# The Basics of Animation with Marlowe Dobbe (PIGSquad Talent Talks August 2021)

we are going to be hearing next from our friend Marlowe, who is going to be giving us a little introduction on animation. So please, digital round of applause. Hello everybody, my name is Marlowe Dobbe.
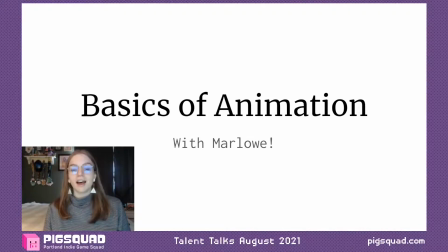You may know me as an organizer for the Portland Indie Game Squad, but during my day job, I am an artist and animator for video games. So buckle up, because today I'm going to be giving a talk going over the basics of animation.
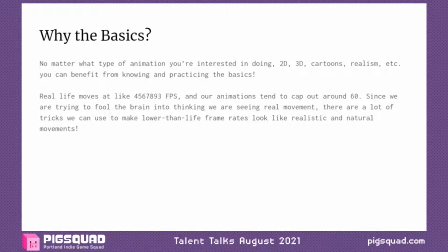So first, why the basics? No matter what type of animation you're interested in doing, be it 2D, 3D, cartoons, realism, etc., you can benefit from knowing and practicing these basics.
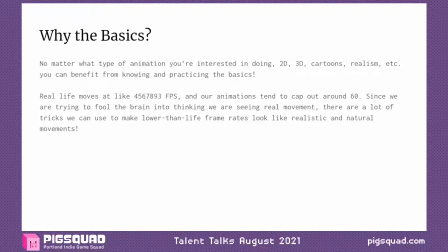Real life moves at and I wrote a number down here, but I'm just going to say a bajillion frames per second, and our animations tend to cap out at around 60 frames per second. Since we are trying to fool the brain into thinking we are seeing real movement when we're animating,
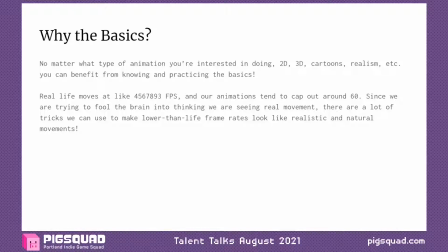there are a lot of tricks we can use to make lower than life frame rates look like realistic and natural movements. So the first principle, the first basic I'm going to go over here is actually called squash and stretch. Probably the most popular, you may have heard about it.
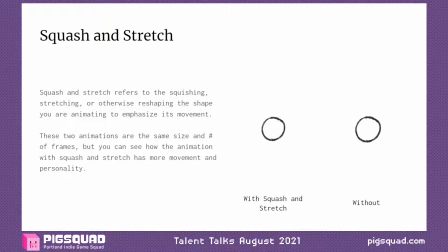Squash and stretch refers to the squishing, stretching, or otherwise reshaping the shape you are animating to emphasize its movement. So these two animations that you see on the right are the same size and number of frames, but you can see how the animation with squash and stretch has more movement and personality.
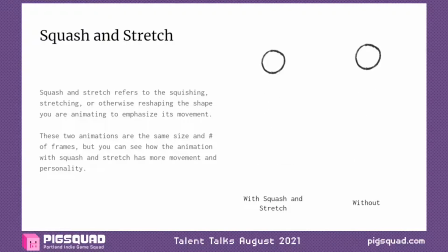So basically all I've done here with the animation is taken the ball, and when it hits that impact of the ground, it's like kind of squishing and stretching out, and when it jumps up, it's kind of stretching a little bit more vertically to look like it's kind of moving a little bit faster.
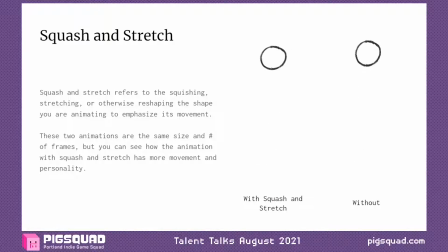And you can really see the difference. They're both moving at the same speed and in the same place, but you really get a much better sense of the movement and where the ground plane is and all of that kind of stuff. So it's cartoony, but it is really helping kind of communicate what's going on with this movement.
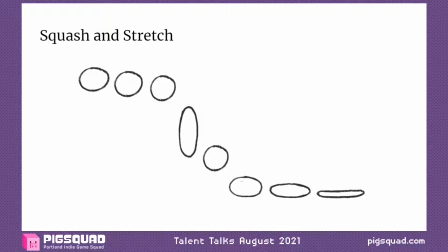And here's sort of a frame by frame breakdown of what that ball looks like. So kind of going from left to right here, you see it starts at the top a little bit slow, and then they've got that long kind of smear frame in the middle where it's really tall and looks like it's moving really fast.
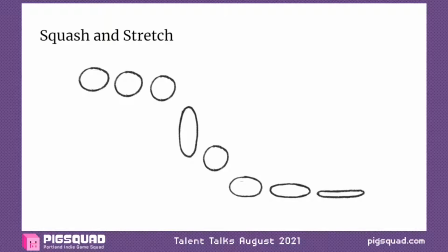And then when it hits the ground, it just continues to kind of squish and stretch out with that impact. And then it will bounce back up and just repeat the animation. Much more interesting than just looking at a bunch of circles in a line.
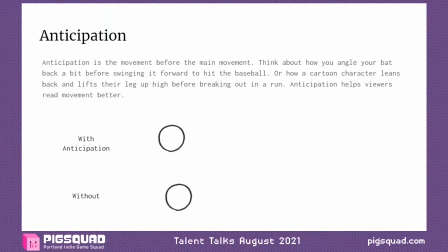Cool. And then the next basic is called anticipation. So anticipation is the movement before the main movement. Think about how you angle your bat back a bit before swinging it forward to hit a baseball,
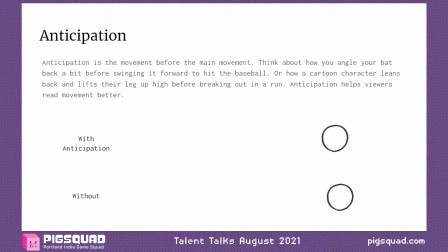or how a cartoon character leans back and lifts their leg up really high before breaking out in a run. So anticipation helps the viewers read movement a little bit better. And again, I have an example at the top here with anticipation and without. You can see that before the ball kind of moves all the way across,
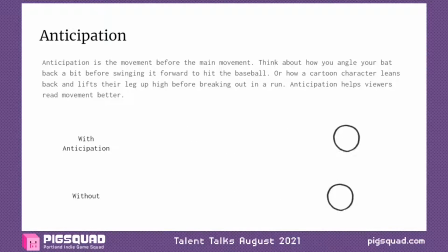it kind of goes backwards a little bit, so in the opposite direction of the main movement. And that's just kind of like a good wind up that helps you really read the animation and where it's moving.
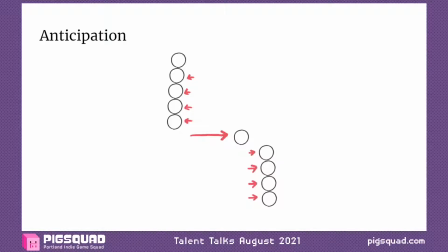Similarly, I have the frames broken out here, and this one goes from top to bottom. So you can see I drew little arrows around, but the first, 5 frames have the ball just going back a little bit. It doesn't move very much. And then it does that huge motion forward where that big arrow is.
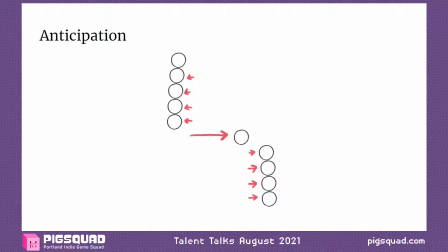And then it kind of slows down at the end with another 4 frames just to slow that movement down a little bit.